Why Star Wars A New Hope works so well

Plus, you know, the yellow text with the space going back at the slant is just very, I mean, it's pleasing to me.
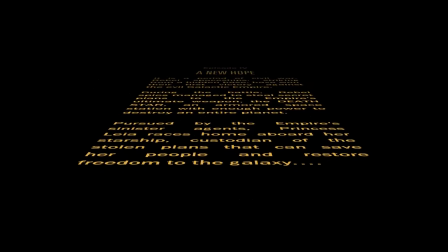(4:13)
And then the music is just fucking beautiful.
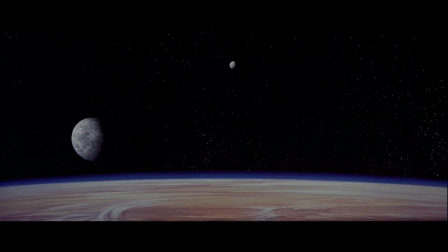(4:16)
And then once you finish up the title crawl, the first thing you see is a little spaceship, you know, it's going through space.
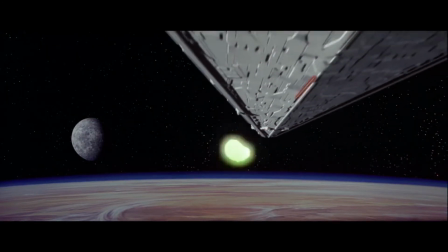(4:22)
Something's firing at it, it's firing at something. and then the entering the scene the
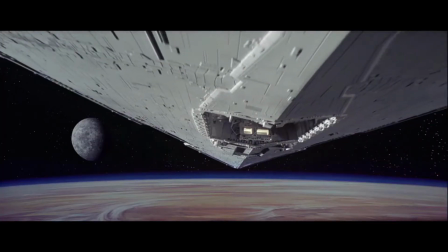(4:28)
giant imperial star destroyer really just showing how imposing
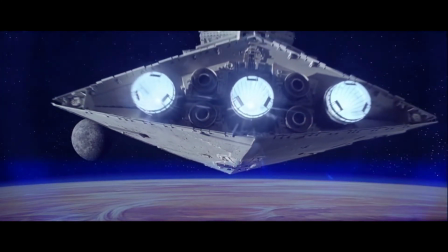(4:33)
and how intimidating the empire is i mean this movie really
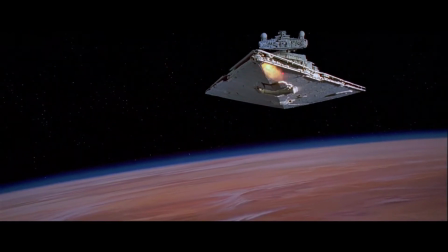(4:39)
makes it a point it really hammers it in that the empire means fucking business right they're not here to
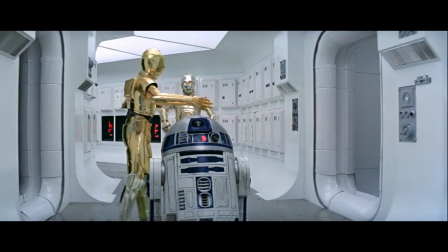(4:44)
fuck around okay like the and there's more scenes you know throughout the journey that you're about to go on that really emphasize this,
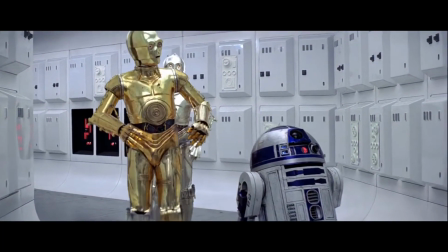(4:52)
but opening with this shot of the Empire just crushing the Rebellion is absolutely genius.
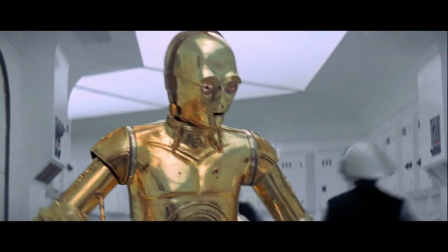(4:59)
It really just shows that the antagonist of this story does not fuck around.
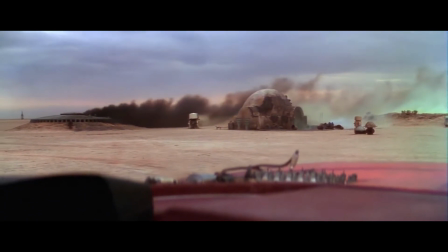(5:04)
Alright, so let's get into the real meat and potatoes of this thing. Let's fast forward a bit.
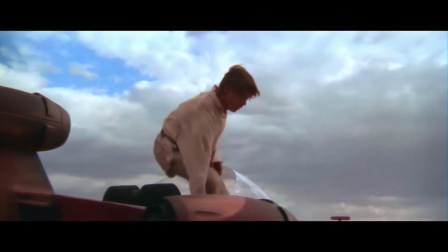(5:08)
By this point, Luke finds out about the message from Princess Leia, goes to Obi-Wan.
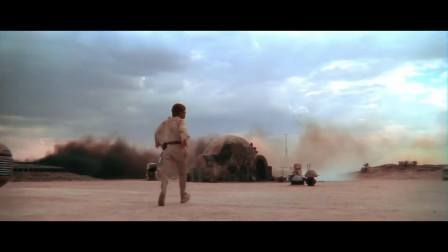(5:14)
Obi-Wan wants him to help him save the galaxy.
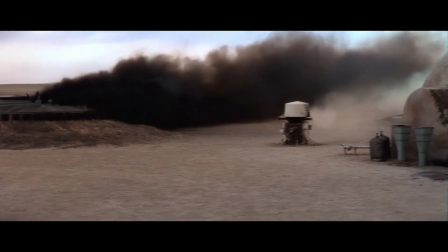(5:17)
Luke resists because of, you know, his uncle Owen and Aunt Beru, so he's like, nah, and then it turns out that they get fucking torched,
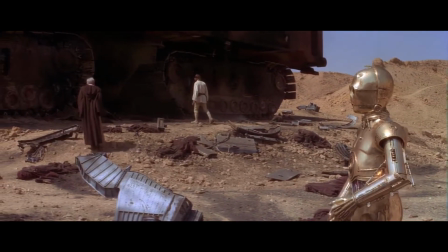(5:24)
oh, and a quick side note, I really like how whenever Luke figures out that Uncle Owen and Aunt Beru might be in trouble,
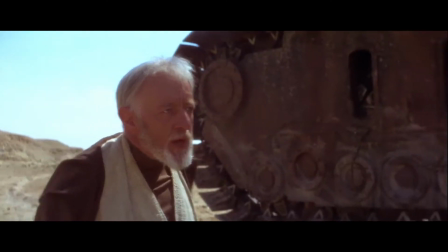(5:31)
that he rushes home to try and save them, and while he's, like, in his speeder going that way,
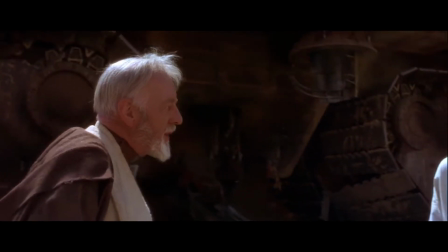(5:36)
you, like, hear the triumphant, like, hero music, uh, kind of, like, crescendo almost, uh, and it's just,
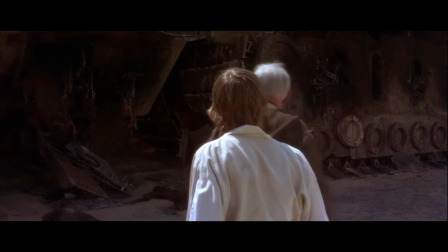(5:43)
like, a nice, uh, musical cue, I guess, that really shows, like, how Luke's ready to fucking take on this like threat to the galaxy.
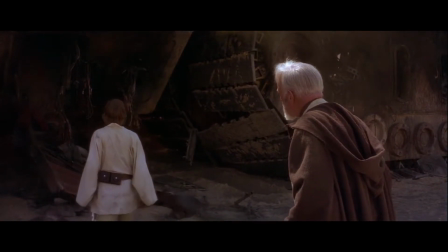(5:51)
I just really like that little detail.
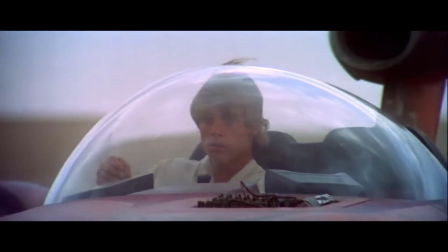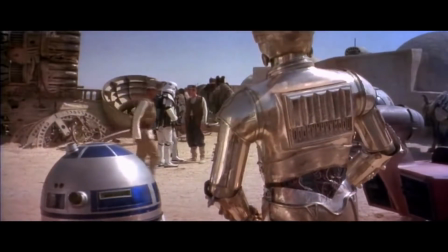(5:59)
Alright, so now our characters need to find a way off this planet.
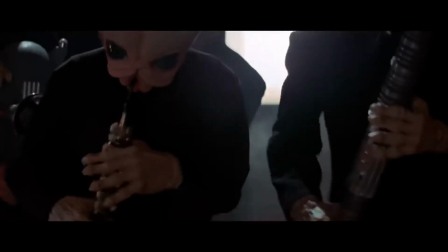(6:02)
So they go to the local cantina in Mos Eisley and try and find someone who can help them get off the planet.
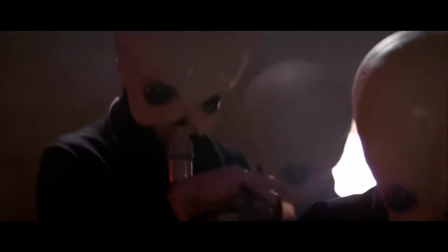(6:09)
And this is where we meet the best character in this movie by far.
I'm Han Solo.
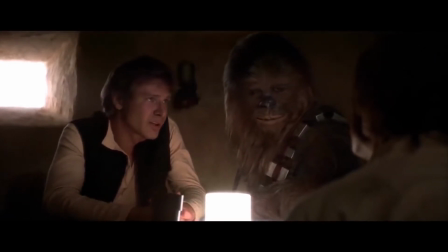(6:15) I'm Captain of the Millennium Falcon.
Alright, so like I just said, Han Solo is the best character in this movie. And one of the big reasons I feel that way is his actual character intro.
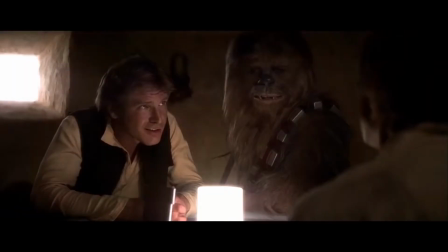(6:26)
Han is on screen for like five minutes straight, I think, whenever we first meet him.
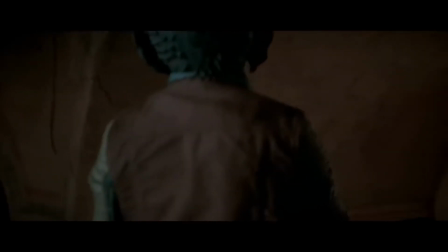(6:31)
And while that kind of seems like a lot, I feel like we get a good sense of who he is in those five minutes.
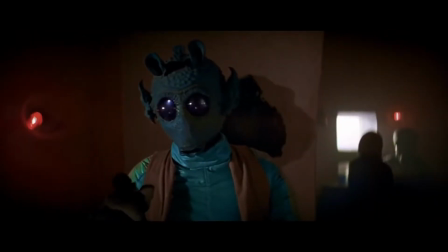(6:38)
In these five minutes or so, I feel like we get a lot of little moments that really show us who Han actually is.
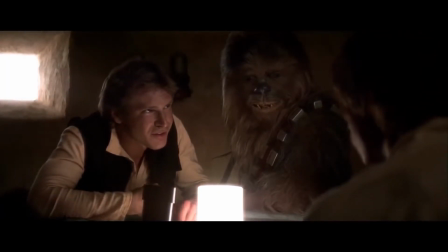(6:45)
An example of what I'm trying to say is that when we first meet Han Solo, and during the whole bargaining phase with Luke and Obi-Wan,
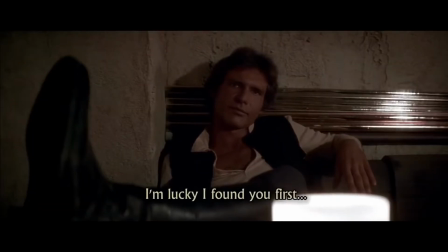(6:54)
he seems like just a straight-up gunslinger who is just trying to hustle these guys into getting a better deal,
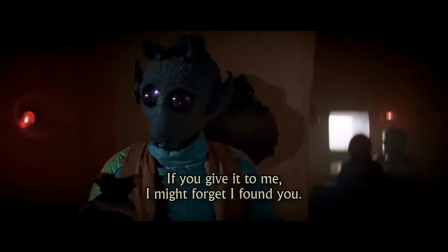(7:01)
and it seems like he's got his shit together.
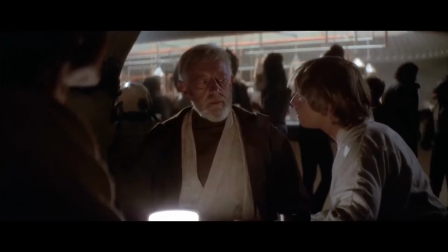(7:03)
However, after successfully getting a better deal out of Obi-Wan and Luke, after they go start heading towards the Millennium Falcon,
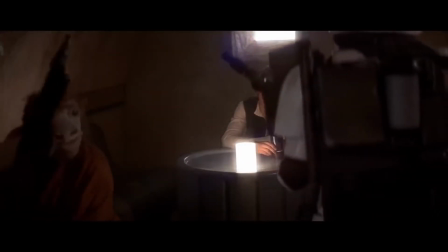(7:12)
Han immediately turns to Chewie and starts celebrating, saying like, oh yeah, we really did it,
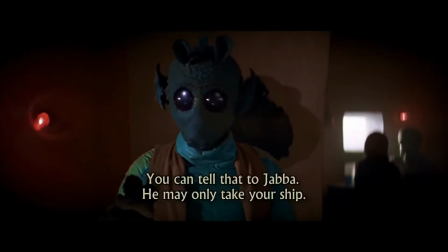(7:18)
like, thank god we got this deal out of them, we really swindled these guys out of their money. This moment just kind of goes to show, like, who Han actually is,
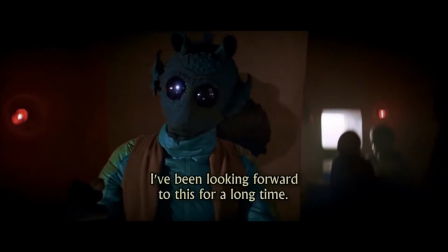(7:27)
along with the Greedo encounter that really just hammers home who Han Solo is and gives us an amazing intro to a character that we love,
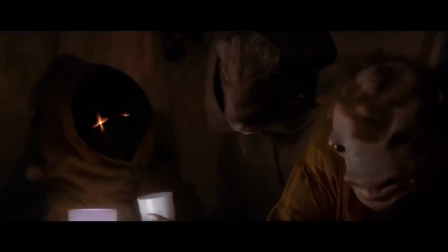(7:35)
and I think it's a big part of at least why I love Han Solo, that's for sure.
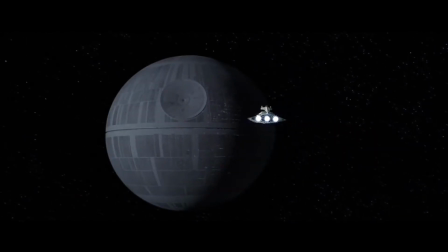(7:40)
Alright, so by this point I've been talking for like seven minutes about stuff that just happens in the movie and things I like along the way,
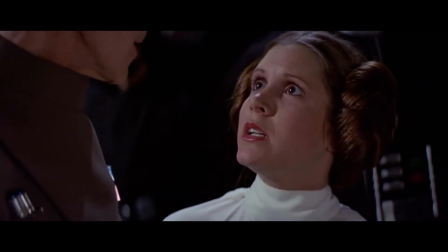(7:47)
but one of the things that I noticed on my most recent watch-through
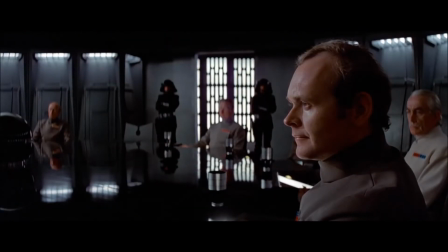(7:53)
that really made me appreciate this movie even more is that while all these
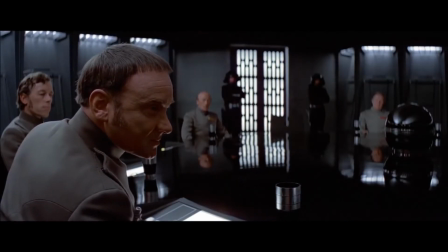(7:58)
things I'm talking about happen,
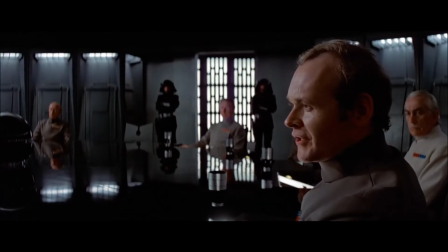(7:59)
we cut back and forth between scenes of like Darth Vader and Grand Moff Tarkin that really build upon not only
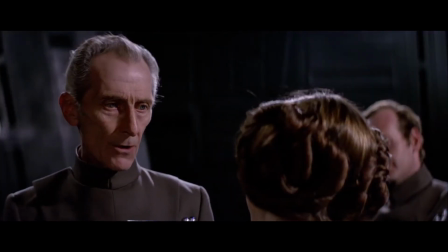(8:07)
the universe it gives us more information about the world we're in right now but also
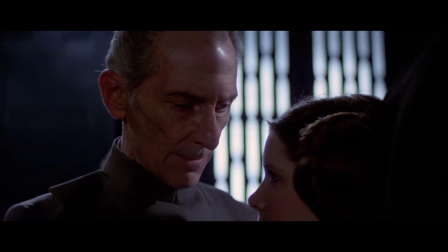(8:11)
emphasizes the notion that the Empire is an actual threat to the galaxy
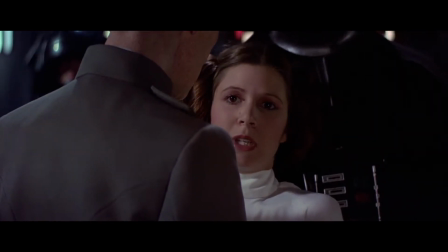(8:16)
we get several scenes that show off the power of the Empire the Death Star and the power of the force I mean we you get a scene dedicated to Grand Moff Tarkin just being like,
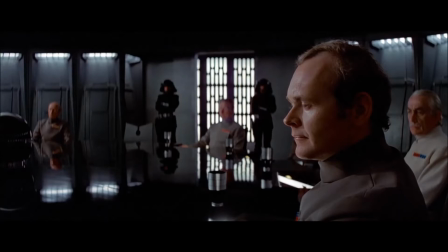(8:28)
oh yeah, let's just blow up Alderaan. I mean, at this point, they don't even know that the Rebel Base is on there.
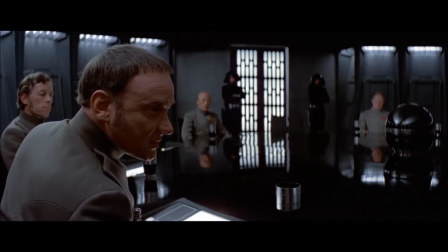(8:35)
They only know that Leia said it's on Dantooine.
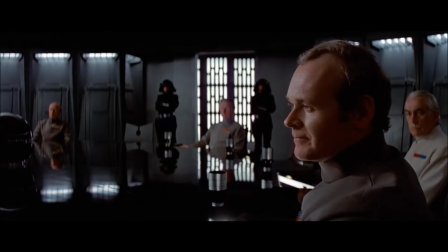(8:40)
And while Tarkin kind of deciphers like that that's not a reliable choice,
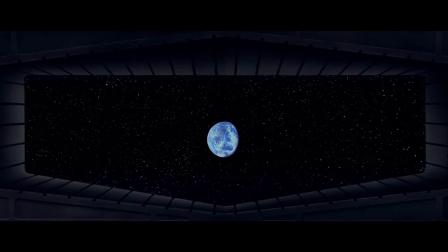(8:45)
like of course it's not on Dantooine, they don't know for sure that it is on Alderaan, as far as they're concerned,
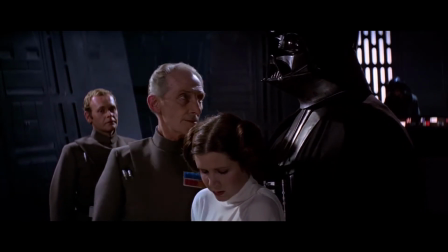(8:51)
it is still a peaceful planet. So, Grand Moff Tarkin just decides, continue with the operation, you may fire when ready.
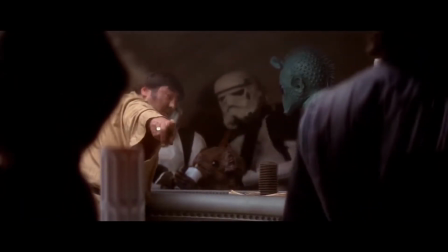(9:01)
And so, the main thing I wanted to talk about in this video,
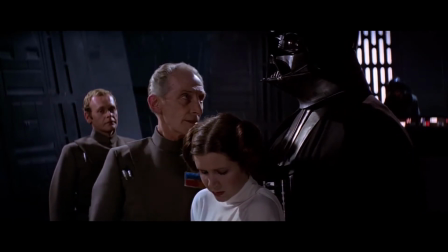(9:05)
the main thing that made me go wow at this movie, is that while we're cutting back and forth between our heroes and villains, we're not only learning more about each side, but we're also getting a perfect flow of information about this world.
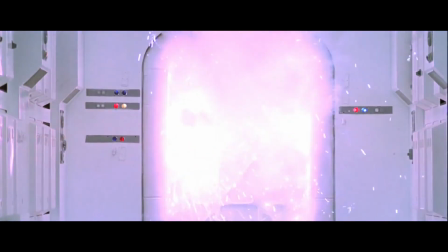(9:21)
The fact that you don't get sucked out of this movie and think to yourself,
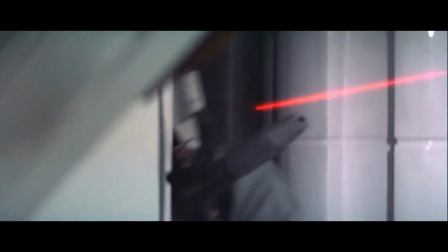(9:24)
oh this is super weird, I don't get it, all this, like does it make sense, astonishes me.
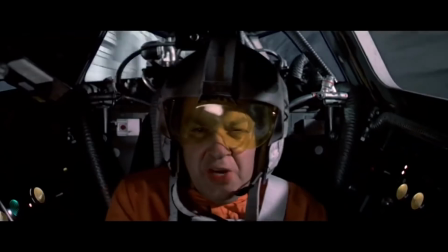(9:30)
Even back then in 1977, they were never thinking, oh this is whack.
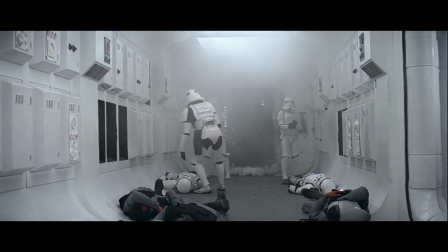(9:34)
They were all in on the story and that is due to the magnificent pacing and beautiful flow of information
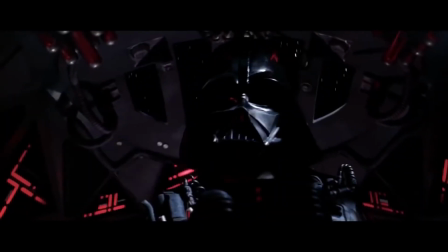(9:42)
because Star Wars is whack and the fact that you don't even question it is amazing and beautiful to me.
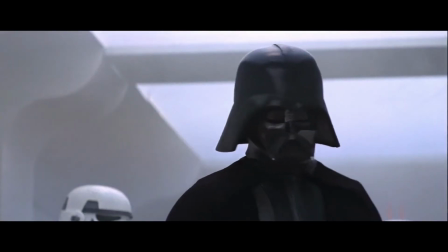(9:49)
All right so I kind of just want to finish off talking about some little details that I noticed along the way.
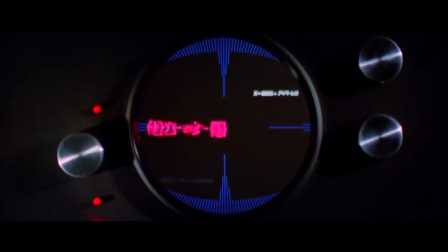(9:57)
I don't really have an excuse to talk about this. I kind of just want to.
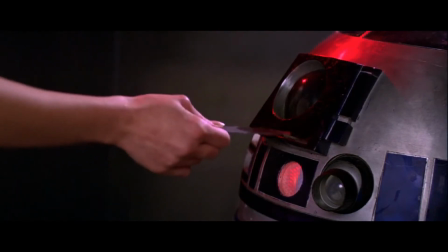(10:01)
I want to do some more shilling about this movie so we're just gonna lightning round this one baby.
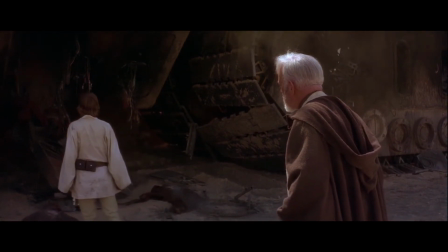(10:07)
First up I mentioned it earlier but as Luke is rushing to go save
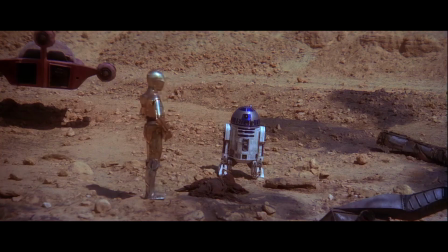(10:12)
Uncle Owen and Amberoo the musical cue that kicks up it turns
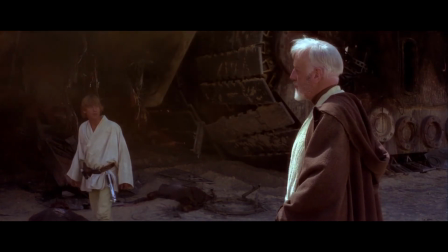(10:17)
into like a heroic brass kind of thing and then obviously
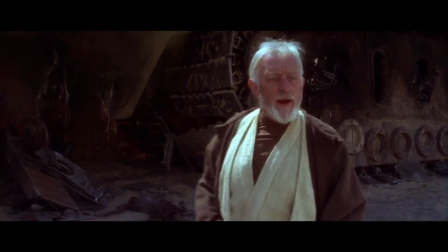(10:21)
slowly simmers down to the more sad thing whenever you realize what happened.
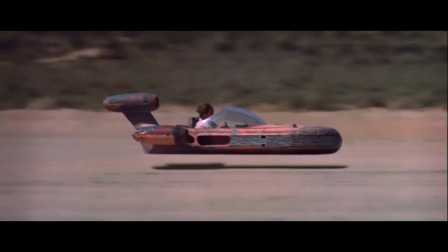(10:27)
That musical cue is a nice little detail that I like.